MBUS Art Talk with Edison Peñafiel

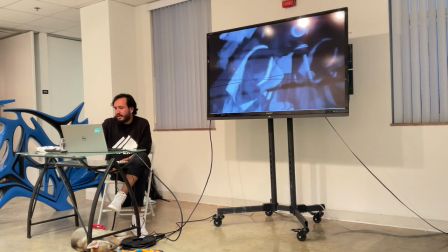(24:13)
And there are masks, and there are some animal masks as well to bring this element of
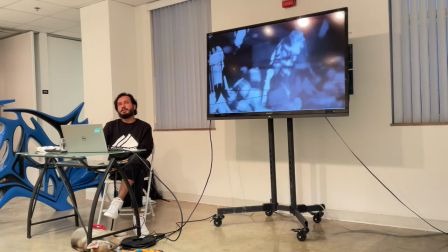(24:21)
migration that is natural, right?
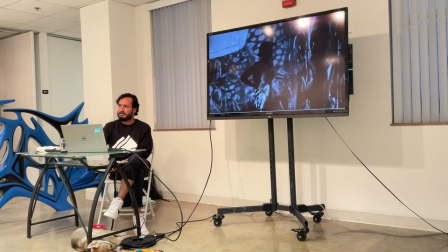(24:27)
It's part of the DNA of living things, even coronavirus migrated all over the world. They call them the Coyotes and bring people...
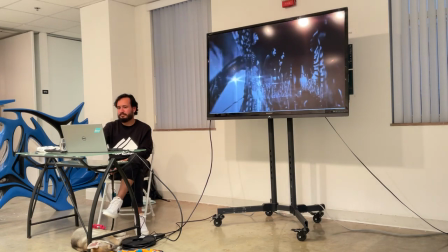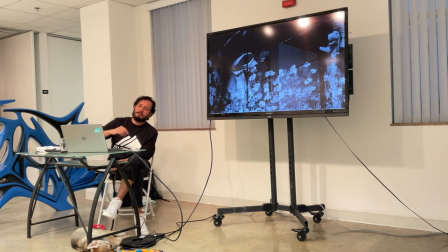(24:46)
So the way that also I like to use the materials,
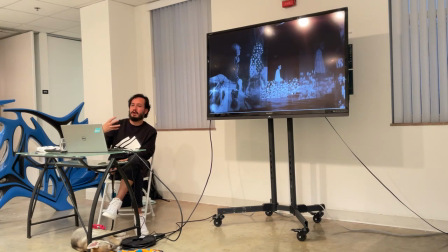(24:50)
it's because I could have made these characters multiply digitally but they
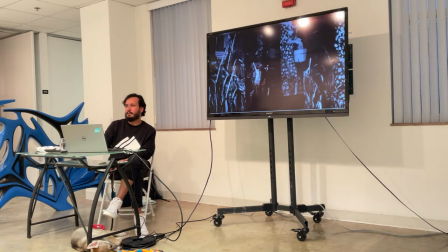(24:58)
were projected on chiffon fabric so using the magic of the fabric which is
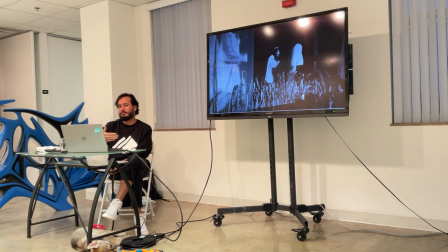(25:04)
translucent and let me project through many layers so i decided to multiply the characters in another analog
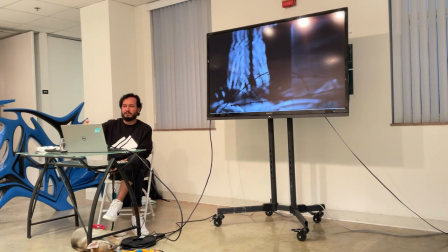(25:10)
way with the fabric so so the characters repeat up to three layers the
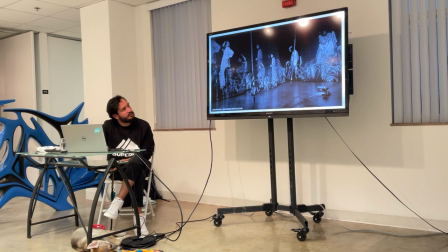barclay stretched around the whole room or uh just in front of
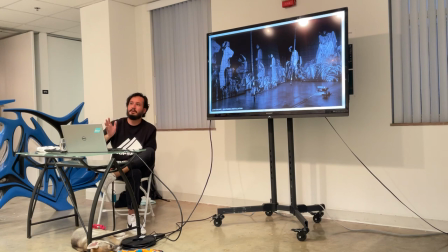(25:35)
the characters so to separate the space of my characters and the viewers space. So there's that separation. It's desegregation, right? So it's them and us. Them, black and white, us in color. Them, larger than life size. Us, regular size.
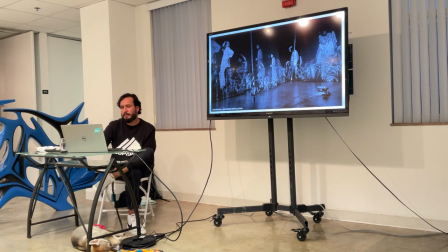(25:54)
And I always, well this piece always keep the projections, the projectors on the floor, so when the viewer walks around the space they can cast their own shadow and become one of the characters as well.
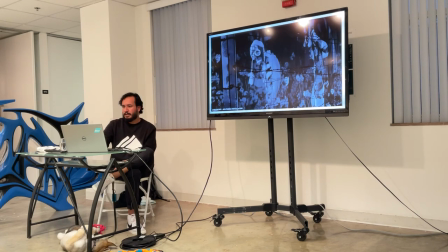So there's 60 different characters in this procession and so
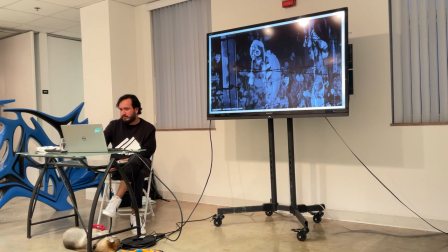(26:30)
the characters have different clothing and even gas masks just to not be specific at all.
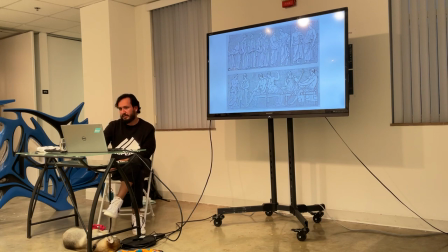(26:41)
So here we have some reference as well from the Panathenae procession as a reference to the ritualistic mass movement of people. This relief is called church around the perimeter of the temple of Athena in a loop.
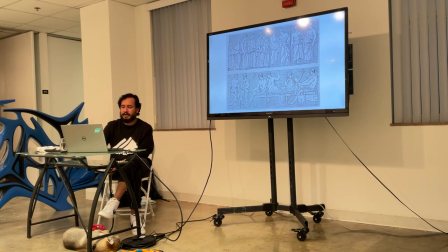(27:01)
So in a way I like to see these reliefs as an archaic form of video which relates to my work but
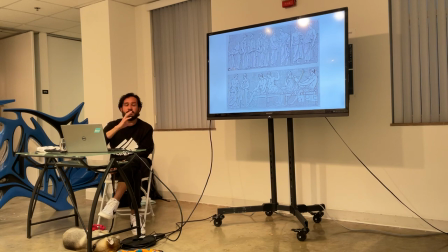(27:09)
also a translation of the previous project into the next format like from this landscape installation which is a big installation
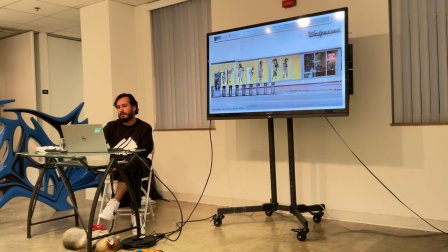(27:18)
I proposed this for the Walgreens windows by the Bass Museum as a public piece because we couldn't use projection in daylight, I decided to print these characters and we paste them to the wall and put this bar quire in front of them.
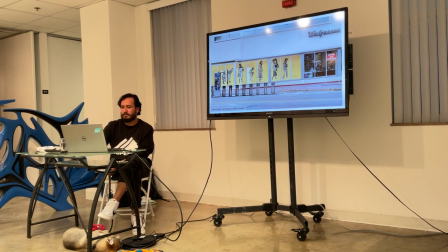(27:40)
From this, also tapping into art history, I created landscape paintings. So bringing this idea of art history, but instead of using the landscape format,
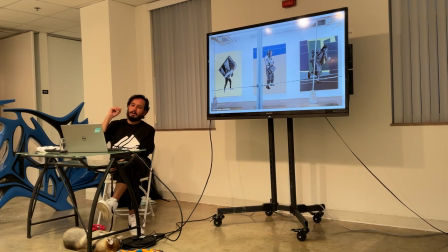(27:54)
I used the portrait format to have these characters in the act of escaping, right, so it becomes a land escape painting.